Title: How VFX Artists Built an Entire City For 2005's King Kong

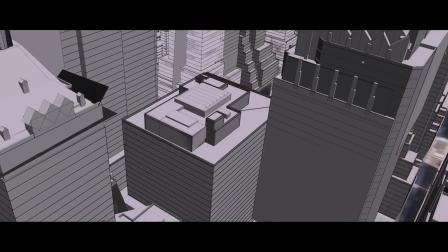Because what they realized was that if they just projected these photographs across some very simple 3D geometry,
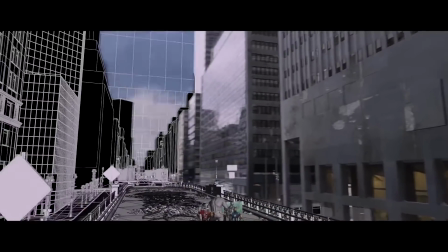then they could quite easily add that depth right back into the picture, using the 3D geo for the structures and the shapes,
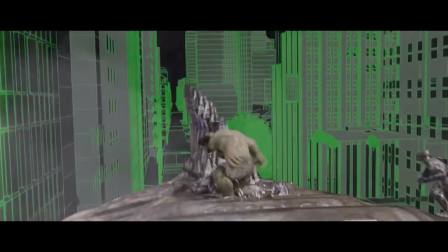and the photography for the details and the colors, giving them this nice high quality fake city that's details were coming more from
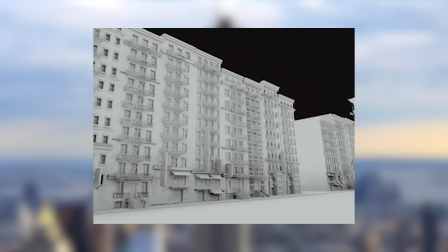photography than it was slow heavy CGI that would just drag their computers down.
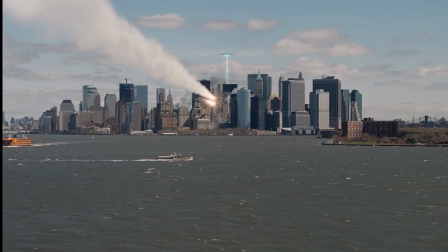And so to make this possible, all they needed was a bunch of photos of New York City.
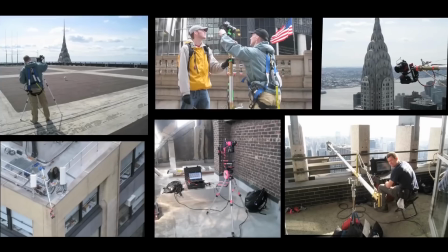And so the Avengers team set out across 7 miles of New York City streets and took multiple photographs of every single building in the area.
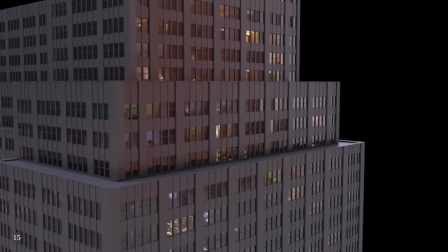And then after this, they slowly layered these photos up across bare bones 3D versions of these buildings,
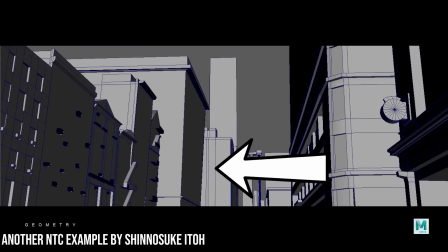matching the pictures of the buildings up against their basic 3D clones until they had this very convincing result,
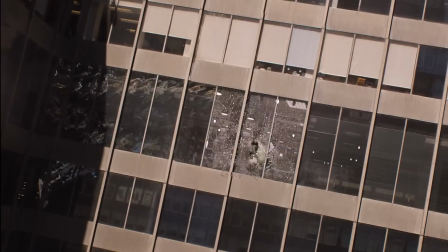which really enabled this final battle to work seamlessly. But now, I've made this whole process sound insanely simplistic.
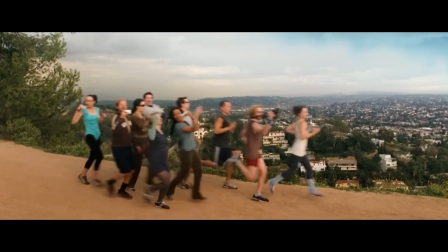Like, they just popped into New York one day, ran around a bit, taking some nice photographs, and job done, you've got a nice CGI city.
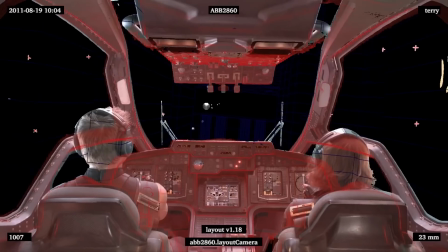But this is absolutely not the case, because all of this photography had to go through a lot of custom processing to get them ready to be projected across these buildings,
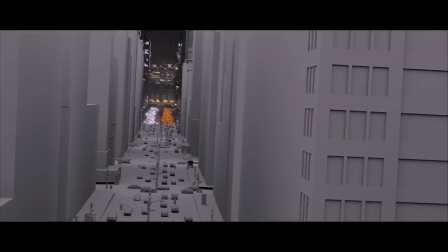and also a lot of work had to go into setting up these bare bones buildings in the first place, matching them up to the camera's movement and all this stuff.
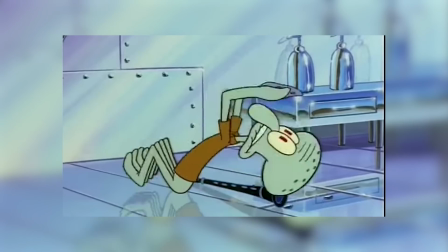But more so than all of this, just taking these photographs was an absolute nightmare in general, because to keep everything looking consistent throughout this digital city,
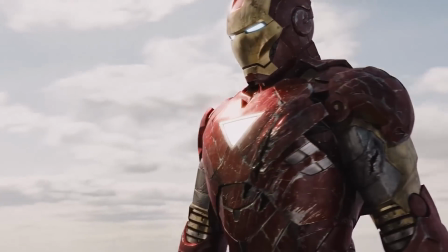the photographers had to make sure that all of these building pictures were taken under the exact same weather conditions,
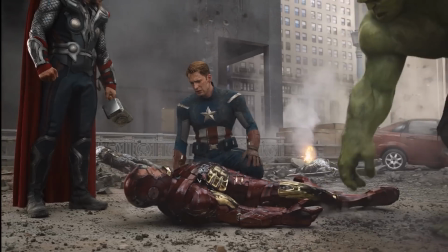causing them to have to zigzag through New York to make sure that each area of the city was taken around the same time of day,
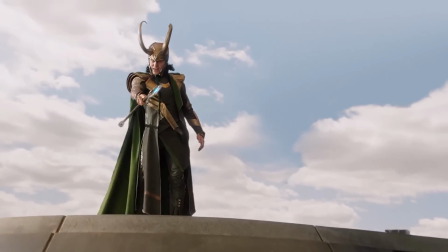in addition to accounting for tiny little things like subtle changes in weather and how that would affect the lighting.
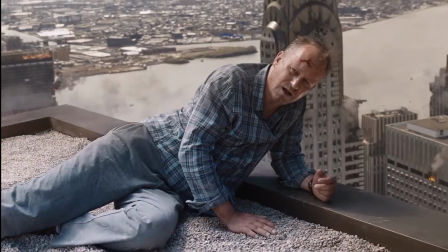But like we said, in the end, these efforts were definitely worth it, because it really enabled the ending of this film to completely stick the landing.
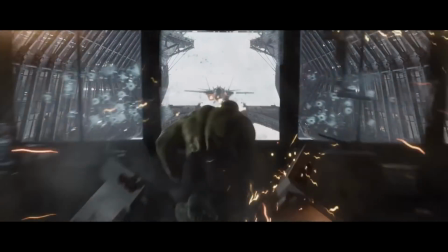And in a film that's filled with so many other spectacular moments, it is really easy to overlook something as simple and as subtle as this,
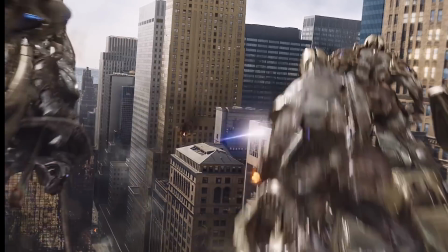and so it definitely deserved more credit than it ever got for how much it enabled this film to do.
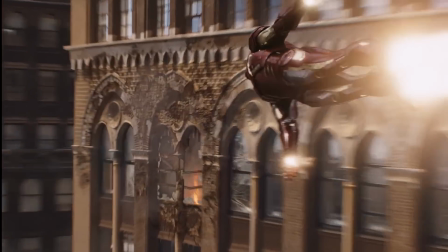But now, I do just want to make it clear that I'm not saying the Avengers pioneered this technique at all.
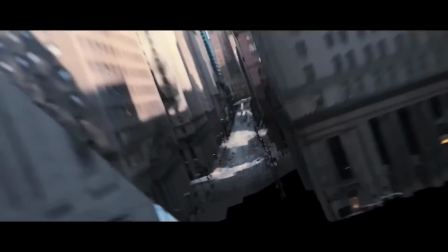Stuff like photographing buildings and then turning them into CGI was being used all the way back in 2002 for stuff like the original Spider-Man swinging scenes,
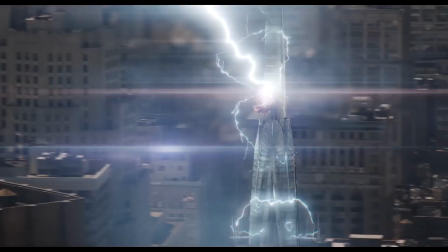and probably well before that as well. And so I'm just using the Avengers as a good example, because with both it and King Kong being set in New York,
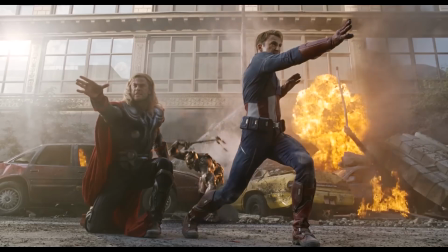it just provided a great point of comparison to show the differences between these two techniques.
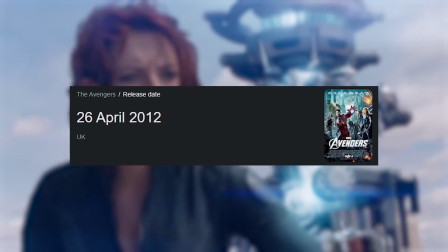And so, having been like 14 years since the first Avengers movie, Christ, I'm old,
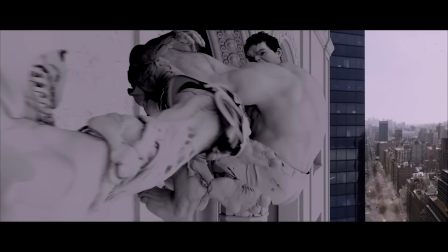and even longer since Peter Jackson's King Kong, how have all of these methods evolved over the years to give us these seamless results which we have now?
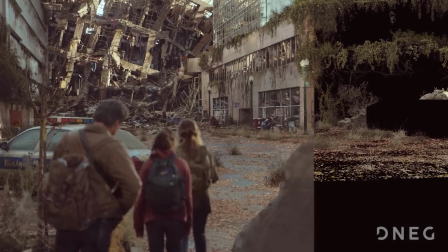Well, at the end of the day, each of these techniques are still in use in one way or another, because each and every one still has its place.
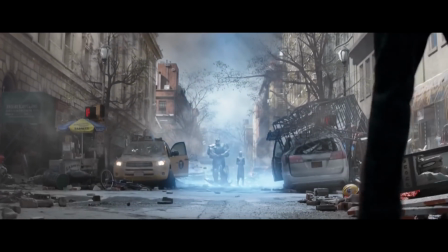For example, the more recent Avengers films were using this technique like mad,
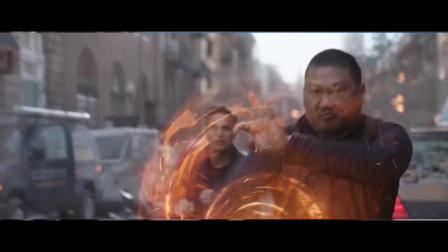with the Battle of Greenwich Village having one of the most seamless environment replacements I've ever seen.
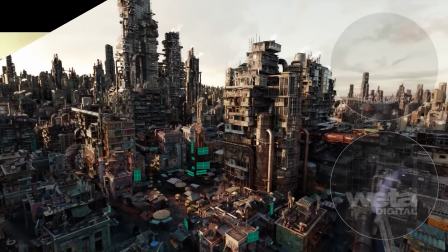Whereas films like Alita Battle Angel instead used a lot of fully CGI techniques to build their city.
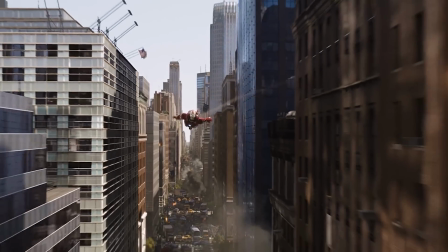Because whilst this photography style method that we see in the Avengers may naturally give you more photorealism,
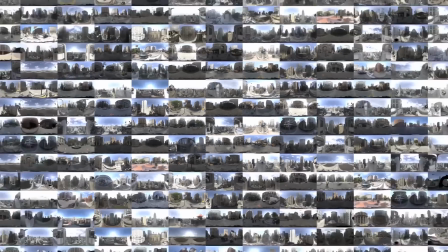it does really still have have its limits, like how long it takes to get all the photography needed if you want to use it for a giant area,
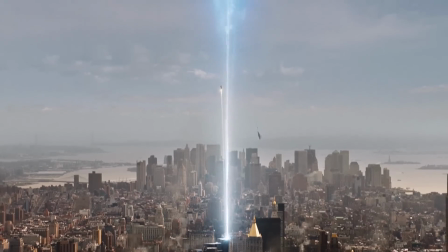or much more importantly, that it's limited to having to be based on something you can actually photograph in real life,
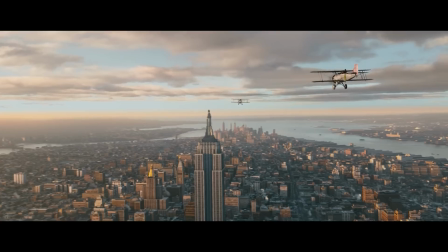meaning that if you want a large or completely fictional environment, then going down King Kong's fully CGI route will yield much better results,
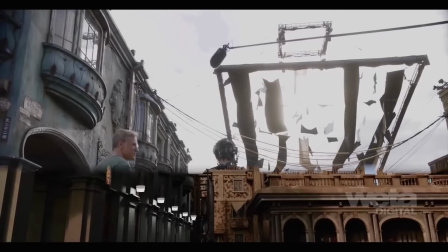especially because nowadays, due to the general advances in both CGI and computer technology,
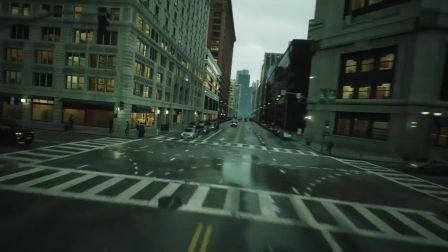this CGI city is going to look a lot better than King Kong did back in 2005.
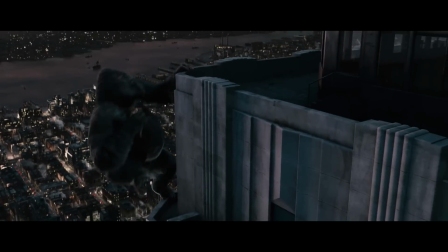So basically what I'm saying is that you can work to balance out the fully CGI method's scale with the photography-based method's realism,
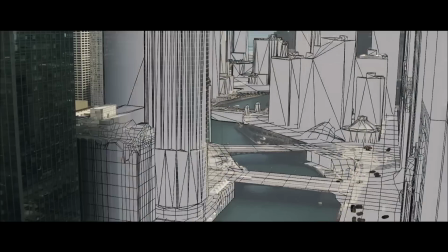and then you can go and tie both of these methods in with practical foreground sets and effects
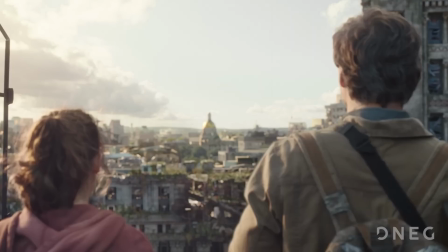and have it result in those insanely realistic CGI backgrounds that are so good
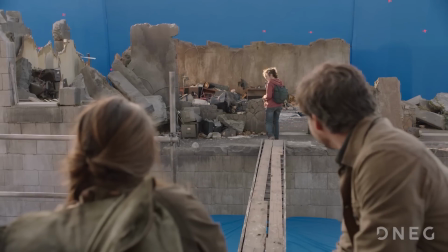that you end up not seeing them anyway.